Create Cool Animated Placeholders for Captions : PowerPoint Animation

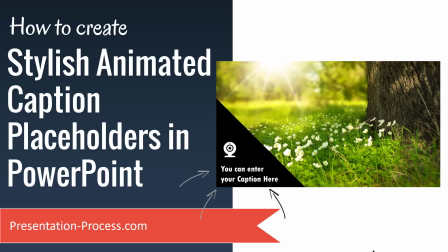Hi, I'm Ramgopal from presentationprocess.com. If you have not already subscribed to this channel, please pause for a moment,
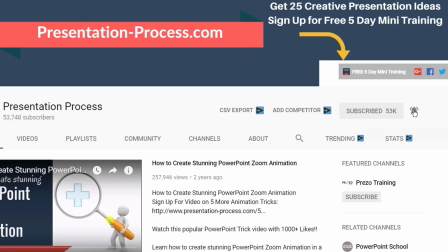hit the subscribe button so that you can be intimated about any new videos that I post on this channel, and then please continue watching this video.
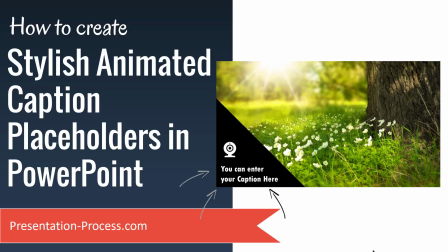So please pause this video right now and hit that subscribe button. Done? Okay, in this video, you're going to learn how to create stylish animated caption placeholders in PowerPoint.
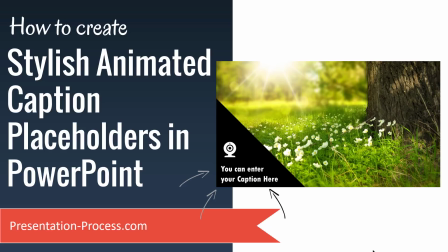This is a fairly simple technique, and it's going to come in quite handy to present any of your picture slides.
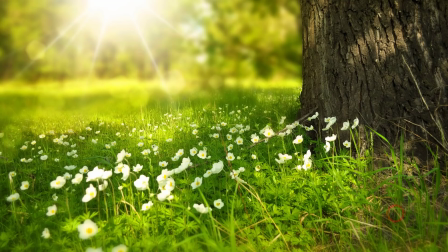The way this technique works is like this. As you can see here, first you show the photo,
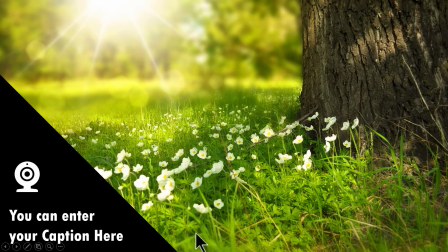then on a click you introduce this placeholder that comes in with a bit of a bounce effect, and then you present your caption. The reason why you bring in this with a bounce effect is to draw the viewer's attention to the caption.
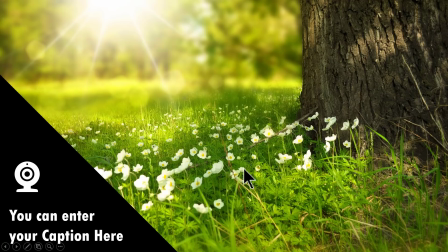Otherwise, the picture is so dominating and overwhelming that your audience may not actually see the caption that you've got here. Once you know how to create one of these, then you can always come up with your own variations.
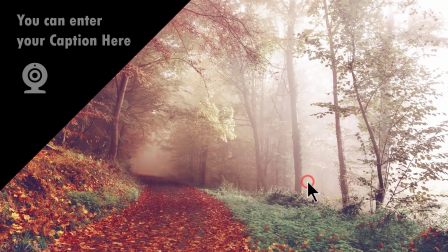For example, if you take this one, you can have the caption coming in from the top and you can write your text here.
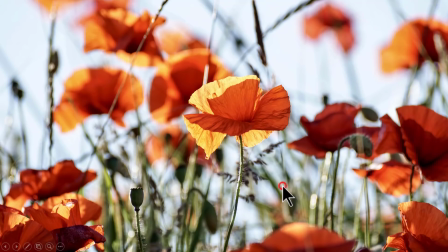And you can make your variations, like if you have another one like this,
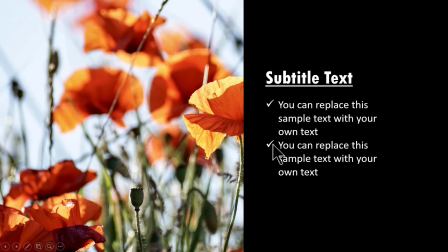you can have the caption coming in from the right, and you can even write your text here that explains the picture. So there is a whole lot of ways in which you can use this technique. Let me show you how to create this effect from scratch.
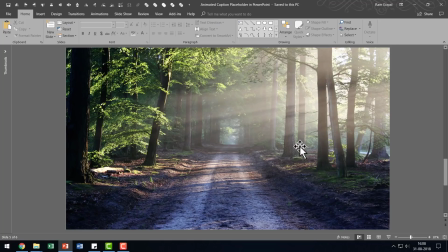Here I have a new slide with picture.
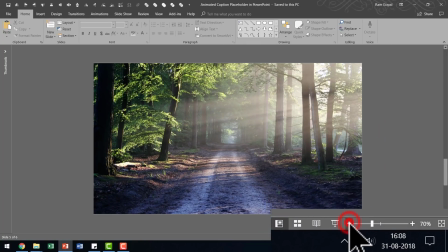The first thing I'm going to do is to go to the slider here and click on the zoom out option so that you can clearly see the slide area,
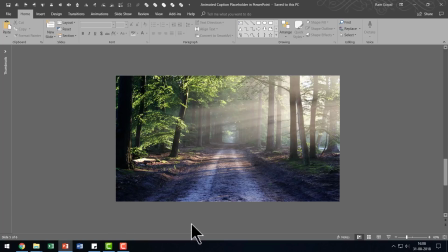and you can draw a big triangle here. So let me go to Auto Shapes Gallery.
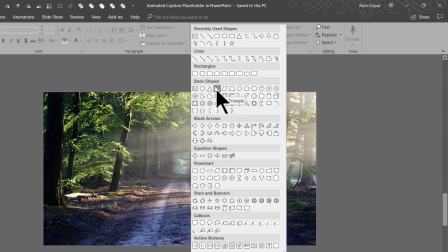From basic shapes, I'm going to pick up the fourth one from the left called right triangle.
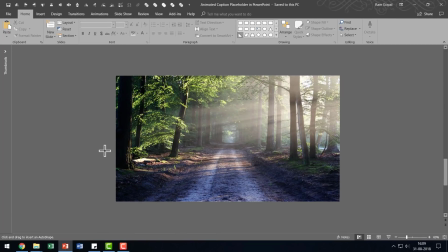I'm going to click on that one, hold the shift button down as I draw a big right triangle like this. I'm going to hold the shift button down and I'm going to click and drag from the corner to increase the size of the caption placeholder.
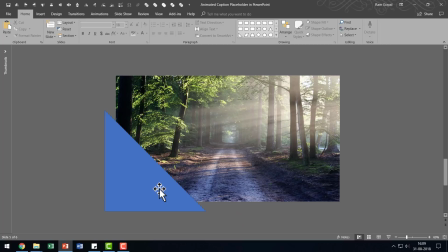And you can notice that I have got this slightly extended from the corners. Can you see it is not right placed here? That is because if I use bounce effect, you can see that this bit comes inside and then goes out,
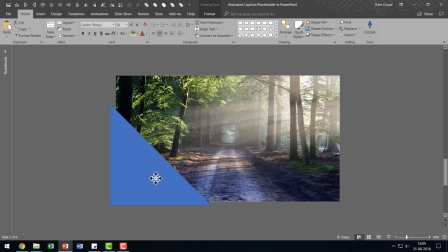but thereby revealing a part of the photo, which I don't want to happen. So I'm going to allow for some space for the bounce effect to happen. So it is slightly down and out. So this is the positioning, and then let us go to shape outline and say no outline,
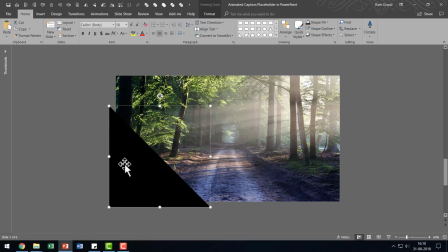and let us go to shape fill and give it a dark color, which is totally in contrast to whatever colors that you see here. Then you can write your text on top of this.
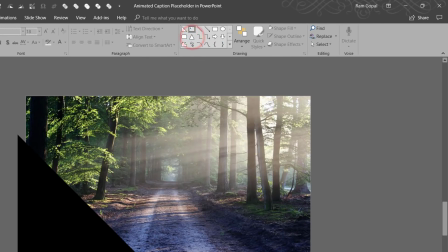So let us go to Auto Shapes Gallery, pick up the text box tool, and you can write your caption text here.
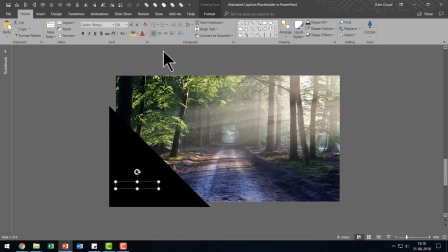So whatever you want to write, you can write, and make sure that the color of the font is in contrast to the background.
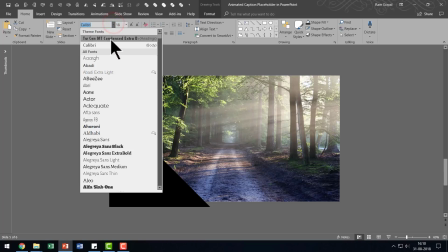And then you can choose a much bolder font, like say 2cm condensed extra bold.
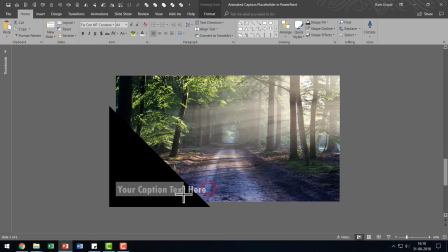And I'm going to increase the size of this, and I'm going to make it go into two lines like this, and I'm going to place it here. If you're interested, you can always add an icon as well. So let us go to insert, and I'm going to use the icons option here since I'm using Office 365 option.
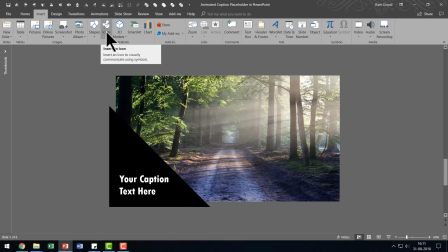If you don't have this option, then you can always pick up any icon from any public domain site.
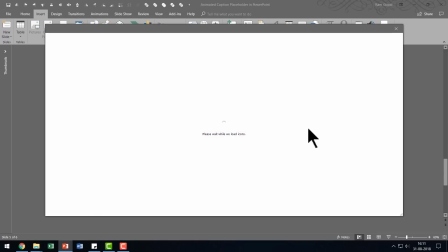So I'm going to go to icons option, and I'm going to pick up some random icon.
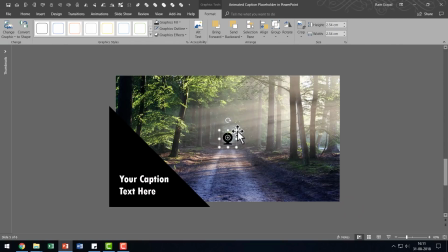Let us take this one, and I'm going to say insert, and I'm going to slightly increase the size of this like so,
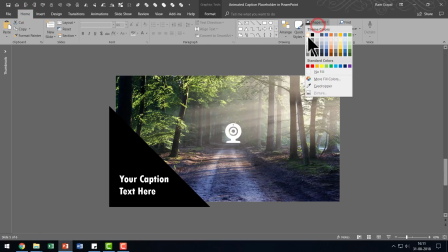and then go to home, go to shape fill, give it white color so that there is sufficient contrast, and I'm going to place it here. I'm going to select the text and the icon, and I'm going to press Ctrl G to group them, and I'm going to have animation to make them enter the scene.